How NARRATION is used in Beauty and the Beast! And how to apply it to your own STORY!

We also learn from this line who this movie will be about. The merchant and his children.
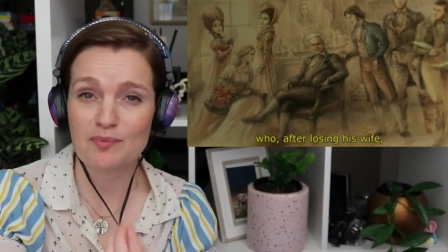Now their outfits and the fact that it's a family portrait indicates a setting, but the narration fails to clarify exactly when or where.
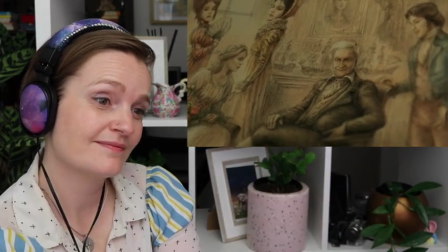3 girls, 3 boys, who filled the house with their laughter and chatter.
This line is repeating what we see in the visuals. We can see that there are 3 boys and 3 girls. However, what saves this narration from being just exposition is how the image moves in on the youngest daughter.
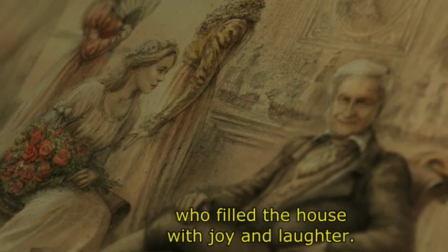It guides us to notice Belle's position to her father. It foreshadows their relationship and helps explain Belle's motivations later on when she trades places with her father.
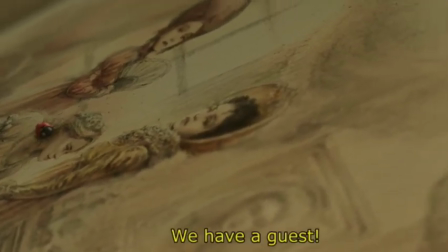Foreshadowing! That's what we want.
We have a little guest. it wants to listen to a story.
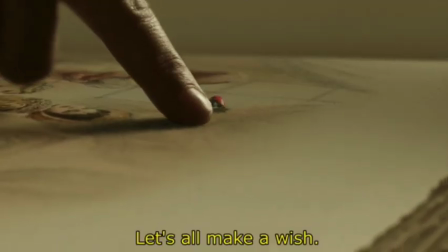Ladybird, what are you here for, little one? Let's all make a wish, but to yourselves, otherwise it will not come true. Have you made your wish? Yes.
Hello, narrator! So this narration is voiceover and face-to-face. But we don't get to see who it is. We know she's from this story's universe, but who is she exactly? And who are those children? Does it spark interest in me to keep watching to find out who she is? Some? But not really. I already know the story of Beauty and the Beast.
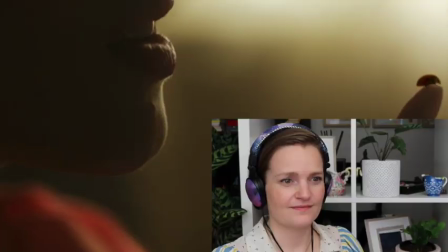My bet is that it will be Belle.
Have you made your wish? Yes.
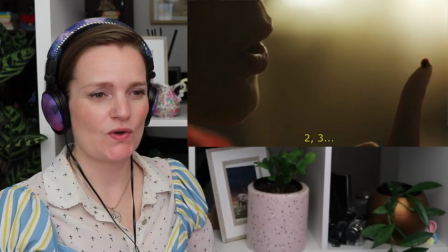2, 3.
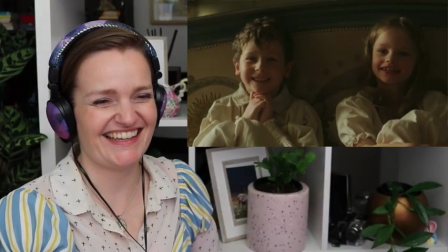Would you like to hear more of the story? Yes. The merchant had a fleet of 3 ships, which were his pride and joy.
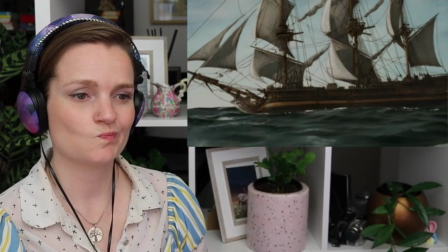Mermaid, Triton, and the largest, Leviathan.
Oh, I'm yawning because it's been a long day, not because I'm bored of the story, but maybe. I hope these ships come back into the story, otherwise why are you telling me their names?
Their holds stocked with marvelous wares.
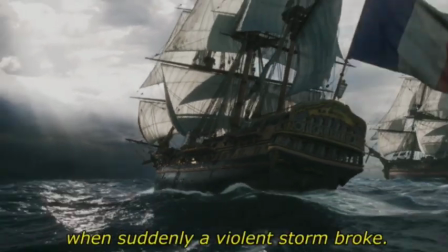They were sailing the long voyage to home port when suddenly a violent storm broke.
This is essential information for us to understand for the story. But again, the narration and the visuals are giving us the same thing.
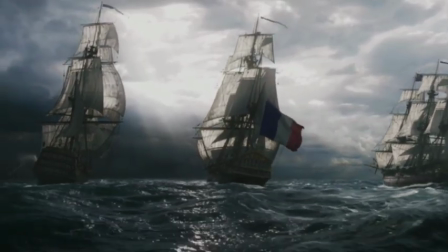She says there was a storm. We see the storm. She says the ships sink, and we go down into the ocean with them.
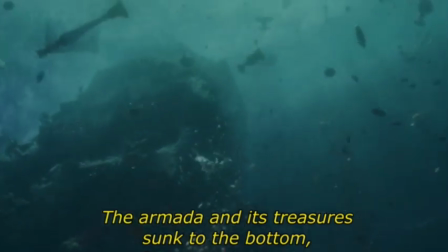The Armada sank to the bottom and its treasures, swallowed up, lost forever.
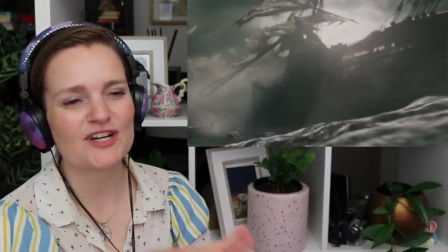It is a very beautiful shot, but you've already told us this. Why are you showing me it? Redundant? When it comes to craft reasons though, I've pinpointed why I'm not as interested as I could be, as it's because she's reading from the book. It's not her words. Therefore, it's not showcasing her personality. Now, if she were coming up with a story on the spot, I'd be more engaged. It would give the opening more energy and momentum. Why this story now? Why today? That's an excellent question to ask. What compelled the narrator to share their story with us today? I wonder if the narration is verbatim for the original Beauty and the Beast story. If it is, cool. But give us another story layer with the visuals, please.
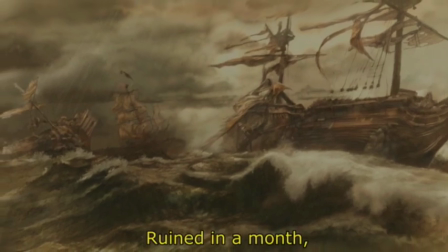Ruined within a month.
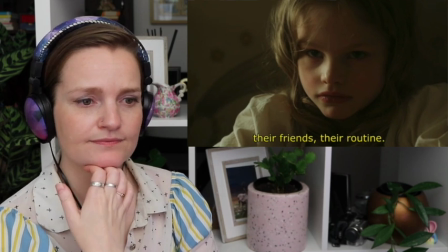The merchant and his children had to depart their home, their friends, their routines, everything that until now made them happy.
Those children don't look very engaged in the story, to be honest. Then the opening narration just stops. Looking back, the narration and the accompanying visuals haven't given us any accurate indication of the mood of the genre, nor a true representation of the sensory experience.
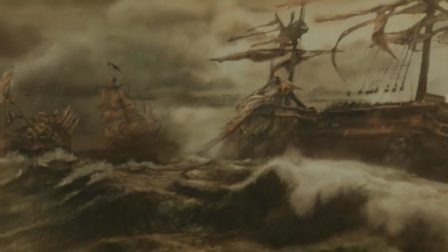Yes, coming in and out of the storybook is visually stunning, but the rest of the movie does not look like that.
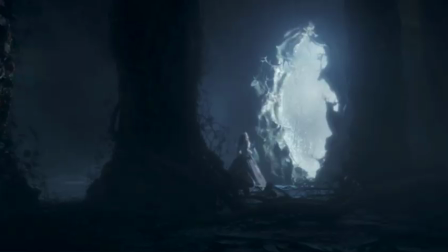It's darker, dreamier, more twisted. If we were to keep watching, the cinematography that first represents the overall sensory experience happens after the opening narration.
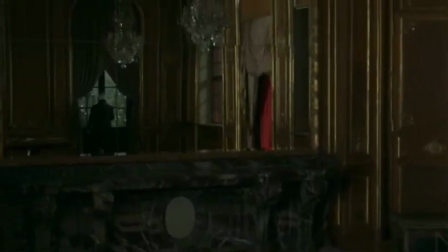narration with this mirror shot and then this statue shot.